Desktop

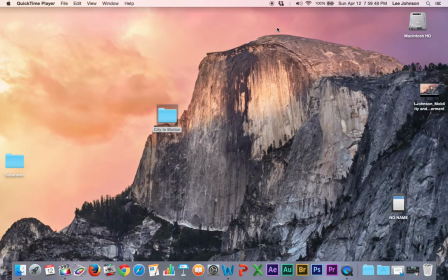(0:00)
Hi, my name is Lee Johnson, and this is for my mobile and data management class. What I'm in the process is doing is creating a folder on my desktop, which is called City in Motion, which I'm going to keep all my video attributes.
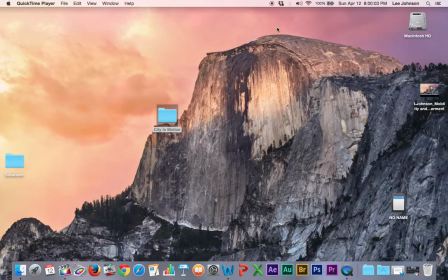(0:16)
The reason that this is essential is that I need to find a quick way to find all the attributes that I will be working with to put this demo reel together. So if I take you on a quick journey, I'll let you know step by step the specifics of what I'm doing and why. Uh, Double click the file, which is on my desktop.
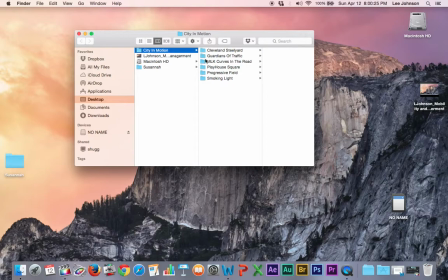(0:36)
It navigates you to that folder, which I have several other subfolders within it, which is holding all my footage. It goes from Cleveland Steel Yard, Guardians of Traffic,
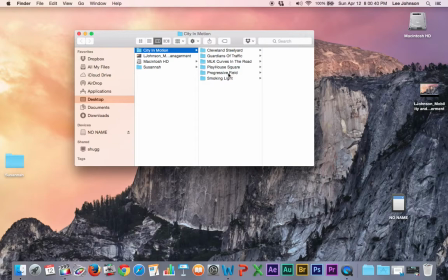(0:53)
MLK, Curves in the Road, Playhouse Square, Progressive Field, and Smoking Light. The reason that I did that, I needed to be more specific on how I wanted to describe these video attributes so I can get to them quickly.
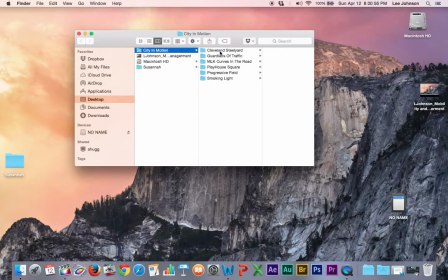(1:09)
So what we're going to do, we're going to click the very first one, which is Cleveland's Steel Yard. There's several other videos that's going to accompany this video, but I felt it was necessary just to put one in at the present time.
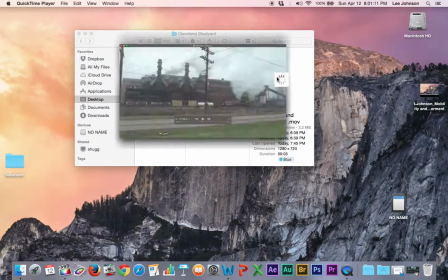(1:23)
So I'm going to double click it, and it brings up this panel, but it popped up the QuickTime movie.
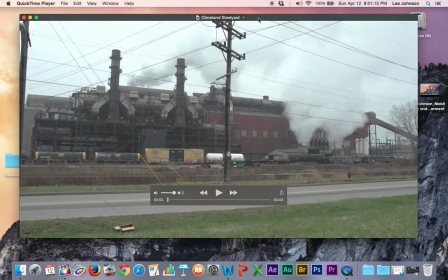(1:30)
But here you go. The QuickTime movie, which is here, which is 3 seconds in duration, of a factory that's pumping white smoke.
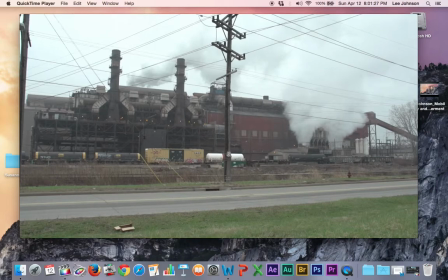(1:40)
I wanted to do this in, pretty much QuickTime to show the smoke billowing real quick.
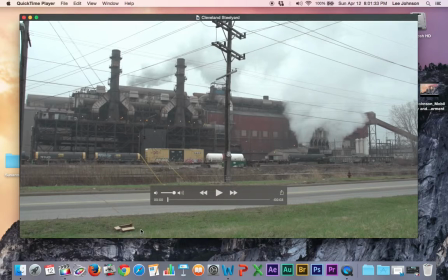(1:46)
But at this present time, I don't think this footage is real good footage based on this box being on the line. So I'm going to close out on that, and we're going to move on.
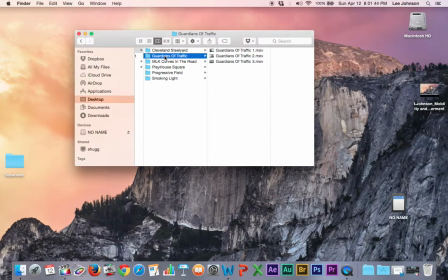(1:56)
So I come here to Guardians of Traffic, which I have 3 different videos in there. I'm just going to randomly click on 3, which is Guardian of Traffic,
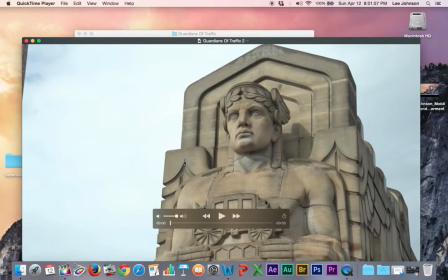(2:10)
which I have a medium shot of the statue that sits across the bridge.
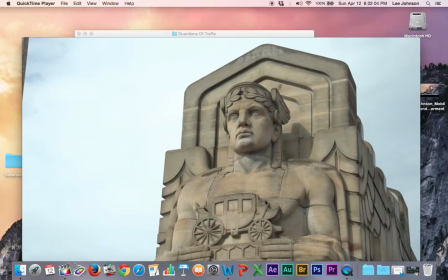(2:15)
Or you maybe saw the statue in the movie Major Leagues 1 and 2, which is a very iconic part of Cleveland. And it goes over a bridge, or it's over to this bridge called Carnegie Bridge or Carnegie Bridge.
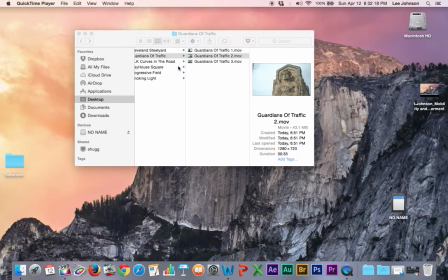(2:31)
Love this footage. If we scroll back over, there's some more time lapse. This is MLK, which is a roadway that gets you to a major highway in the city.
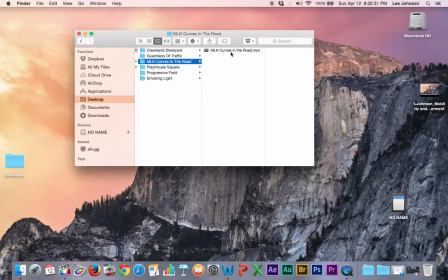(2:43)
So I double click on that and click on that footage.
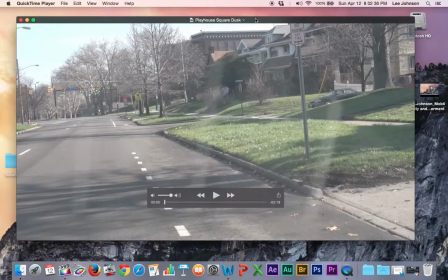(2:49)
As you can see, it's properly named up here. I'm sorry, that's not what it's supposed to be named, but this is the MLK footage.
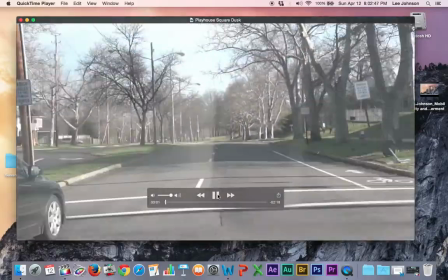(3:01)
It's 2 minutes and 19 because it's time lapse, and I wanted to get
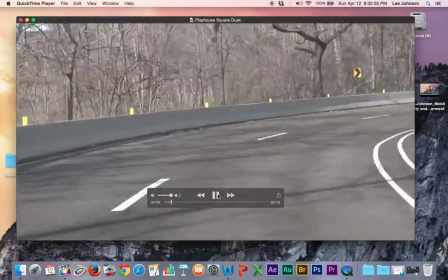(3:07)
the feel of a city going at a rapid speed, so you can see that it's very good footage.
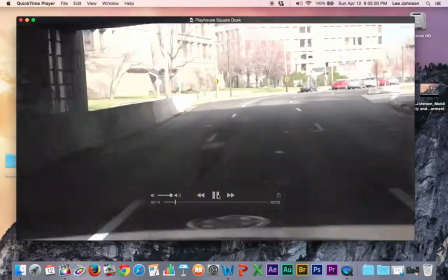(3:14)
The way I did this, that I mounted the camera in the front seat,
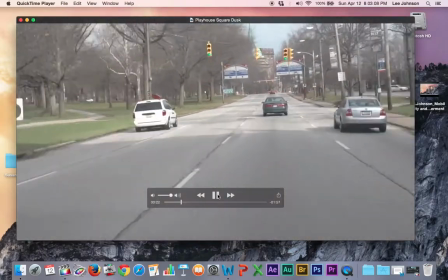(3:19)
put a sandbag on it so it can stay stable. So you virtually see no bounce in this video, which is pretty good footage.
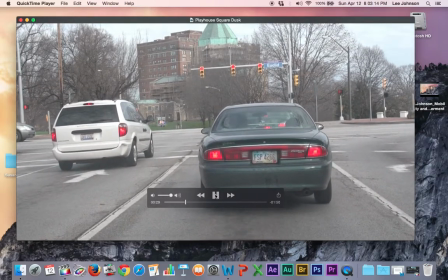(3:28)
I'm proud of myself on this one. Let me close that out.
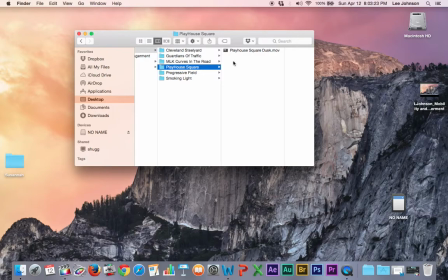(3:36)
My next one would be Playhouse Square Dust, which is another time lapse,
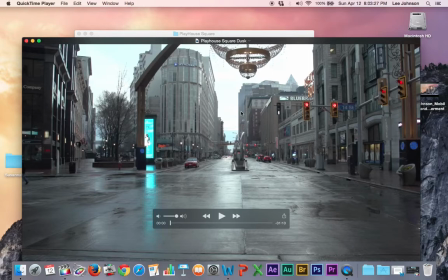(3:41)
because what I wanted to do with this on my particular plan is City in Motion. So I wanted to get the wet pavement, the lights at dusk, as the city goes to sleep. So this clip is about 1:10 in duration.